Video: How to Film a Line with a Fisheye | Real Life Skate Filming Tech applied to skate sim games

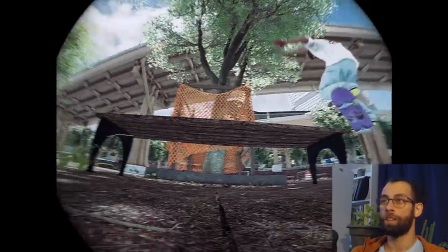[20:44]
A front crook wasn't done on this bench. It was achieved, all right?
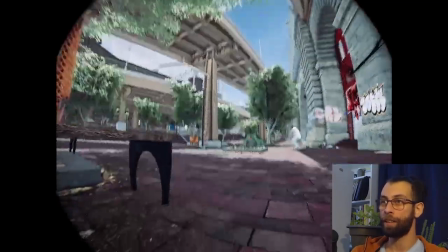[20:50]
Something happened. It was grandiose. Again, all of this by keeping the camera low to the ground, all right?
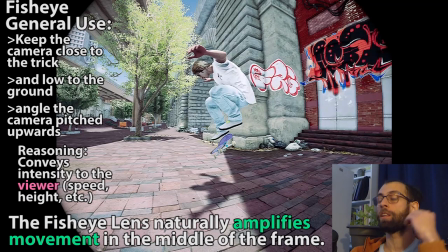[20:57]
It's a rule of thumb for a reason. Definitely not the way, but it is an industry standard. Keep that in mind when deviating from such.
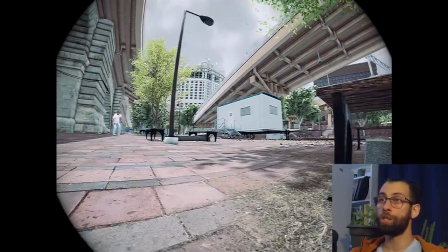[21:06]
Another thing you might have come across is the decision between starting a line stationary,
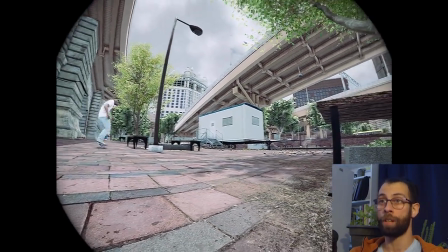[21:12]
as in the filmer right now is waiting for the skater to come up before themselves starting to move,
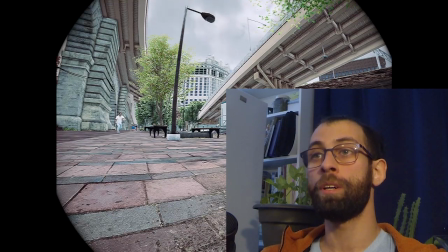[21:19]
or a rolling start, all right, where the camera is already moving, the filmer is already moving beside the skater, all right?
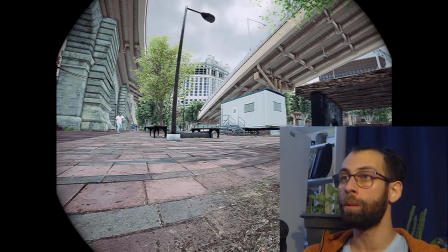[21:27]
What goes into that decision? What helps a person choose one or the other, all right?
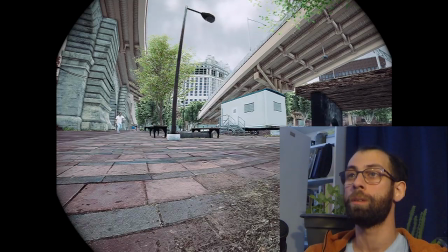[21:32]
So first of all, let me set it up and I'll show you what I mean. Let's take this first keyframe and let's change it up.
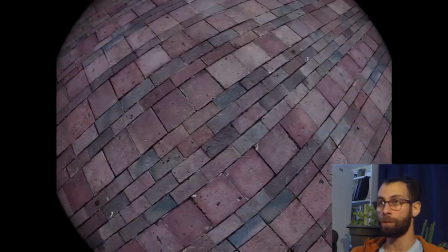[21:38]
Let's do this.
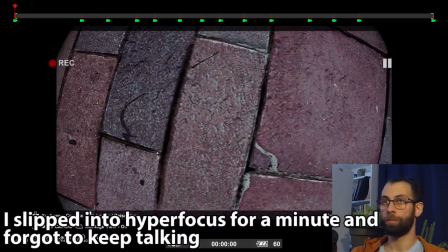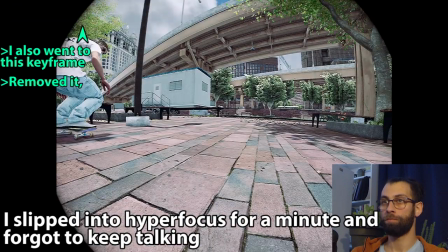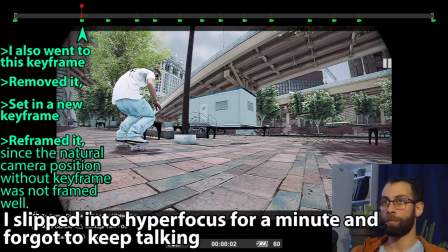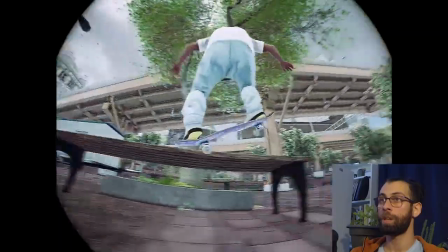[21:56]
Alright, camera's already rolling, skater comes into frame, and then we have the exact same line, alright?
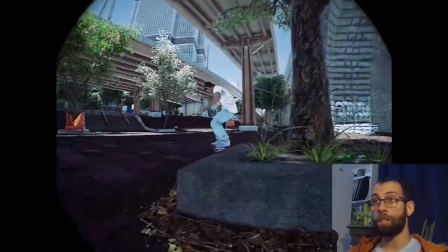[22:03]
In game, for practical purposes, there is no reason you would opt for either or, alright?
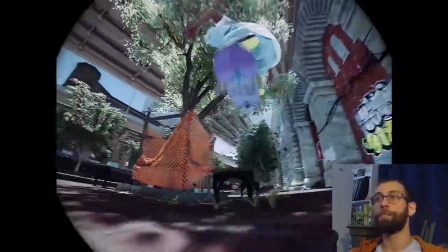[22:10]
This is purely an in real life thing to go get that extra level of detail.
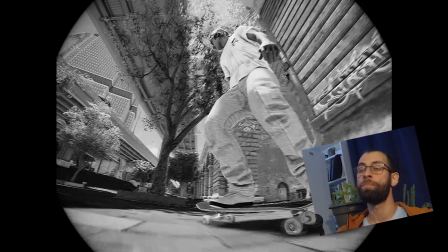[22:17]
So, Here's a fun little question for you. Is a lie still a lie if the liar doesn't know that they're lying?
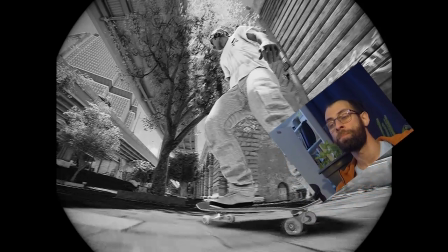[22:28]
I think that's just called ignorance.
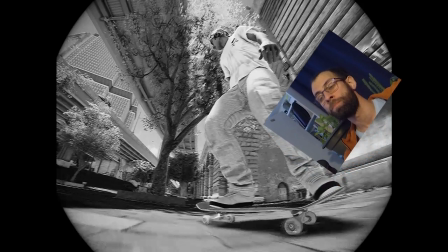[22:31]
Even if we slap the word temporary on it, it's still ignorance, and it still warrants correction.
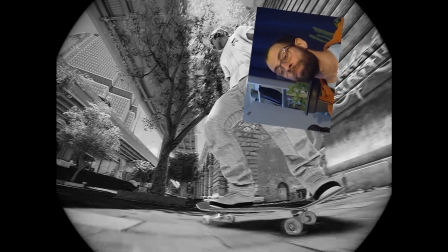[22:38]
And that's where I come in. Now, to say that there is no in-game reason to opt for a rolling start is in fact
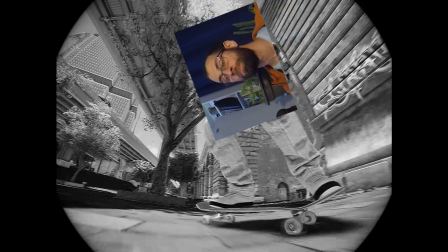[22:48]
100% incorrect, or if you prefer, 0% correct.
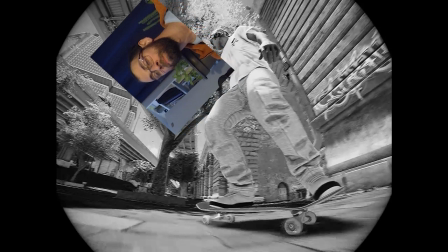[22:55]
The in-game reason to opt for a rolling start is the same as the real life reason.
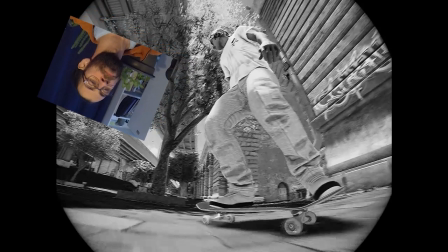[23:02]
If the line starts with the skater going at very high speed,
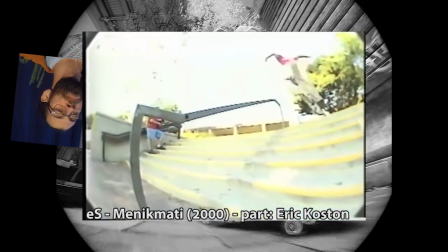[23:07]
the filmer can't jumpstart their own speed fast enough.
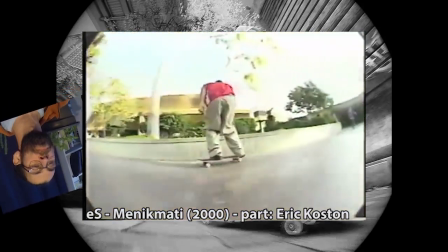[23:12]
In real life, this would simply mean that the skater would zoom by the filmer, and then the filmer needs to push like a crazy person to catch up.
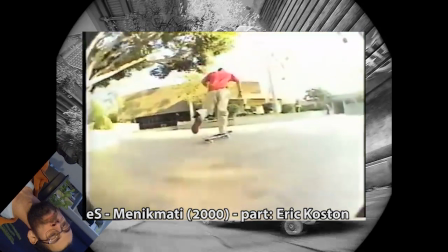[23:21]
And the skater would become tiny on screen for that time. In game, this causes an abrupt start,
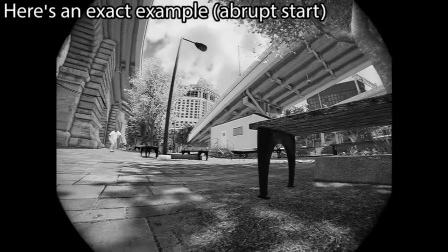[23:29]
which is exactly the same as the abrupt stop, where the camera just starts flying.
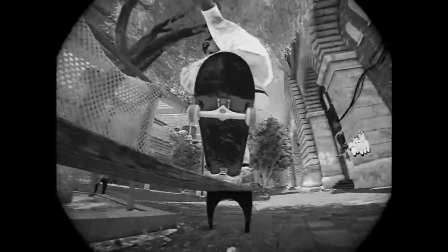[23:35]
And we don't want that, because a human doesn't move that way.
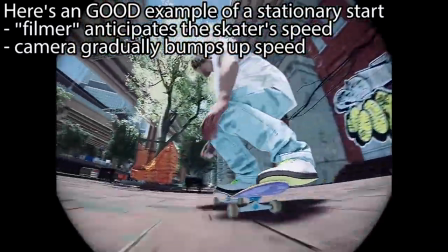[23:40]
So it just won't feel like a human is filming. And that'll be my last interjection on this matter.
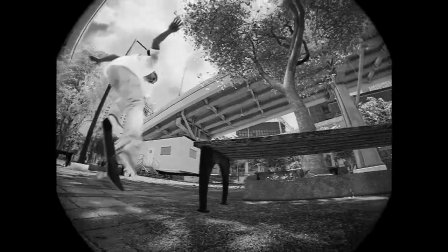[23:49]
You won't be hearing from me again for the rest of the video, but I won't be too far off,
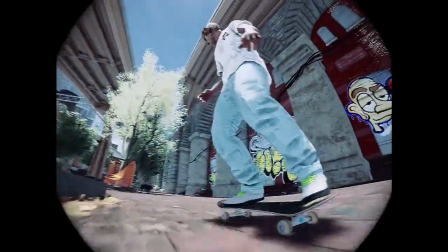[23:55]
because while you still are subject to time and space, I am not.
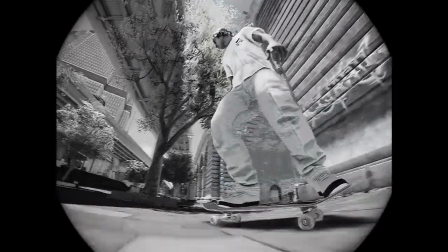[24:02]
So I'll be keeping an eye on you and see how your filming is improving.
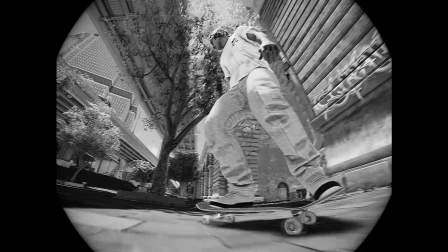[24:07]
Until then, let's just say I'll see you later.
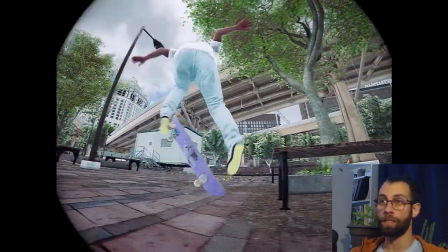[24:13]
if the skater's first trick is something that happens at a really high speed,
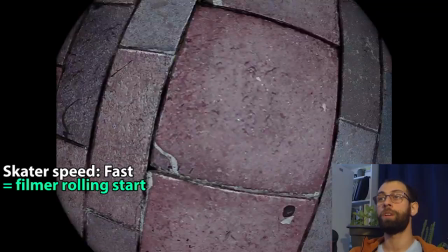[24:19]
the filmer will opt for a rolling start, because that's what's going to offer the most stable option in terms of camera work.
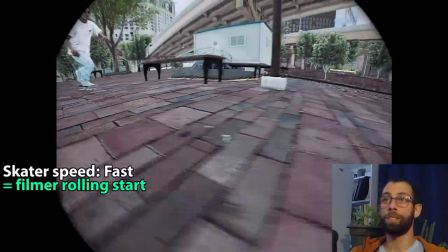[24:28]
All right, so we are going fast enough for this to be considered relatively fast.
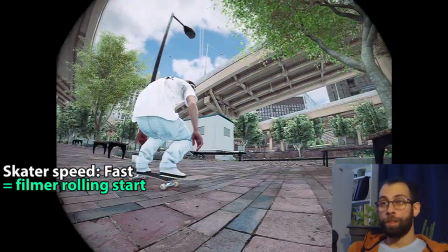[24:33]
All right, the alternative of starting stationary, let's go back, let's undo my changes.
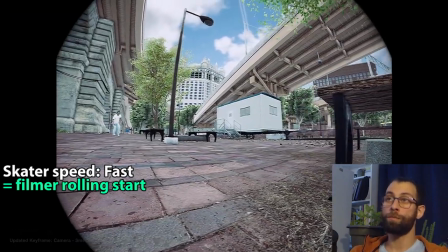[24:41]
Starting stationary means the first trick is not so fast.
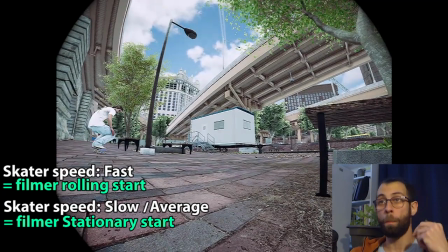[24:45]
It will not be so hard for the filmer to match the skater's speed instantly.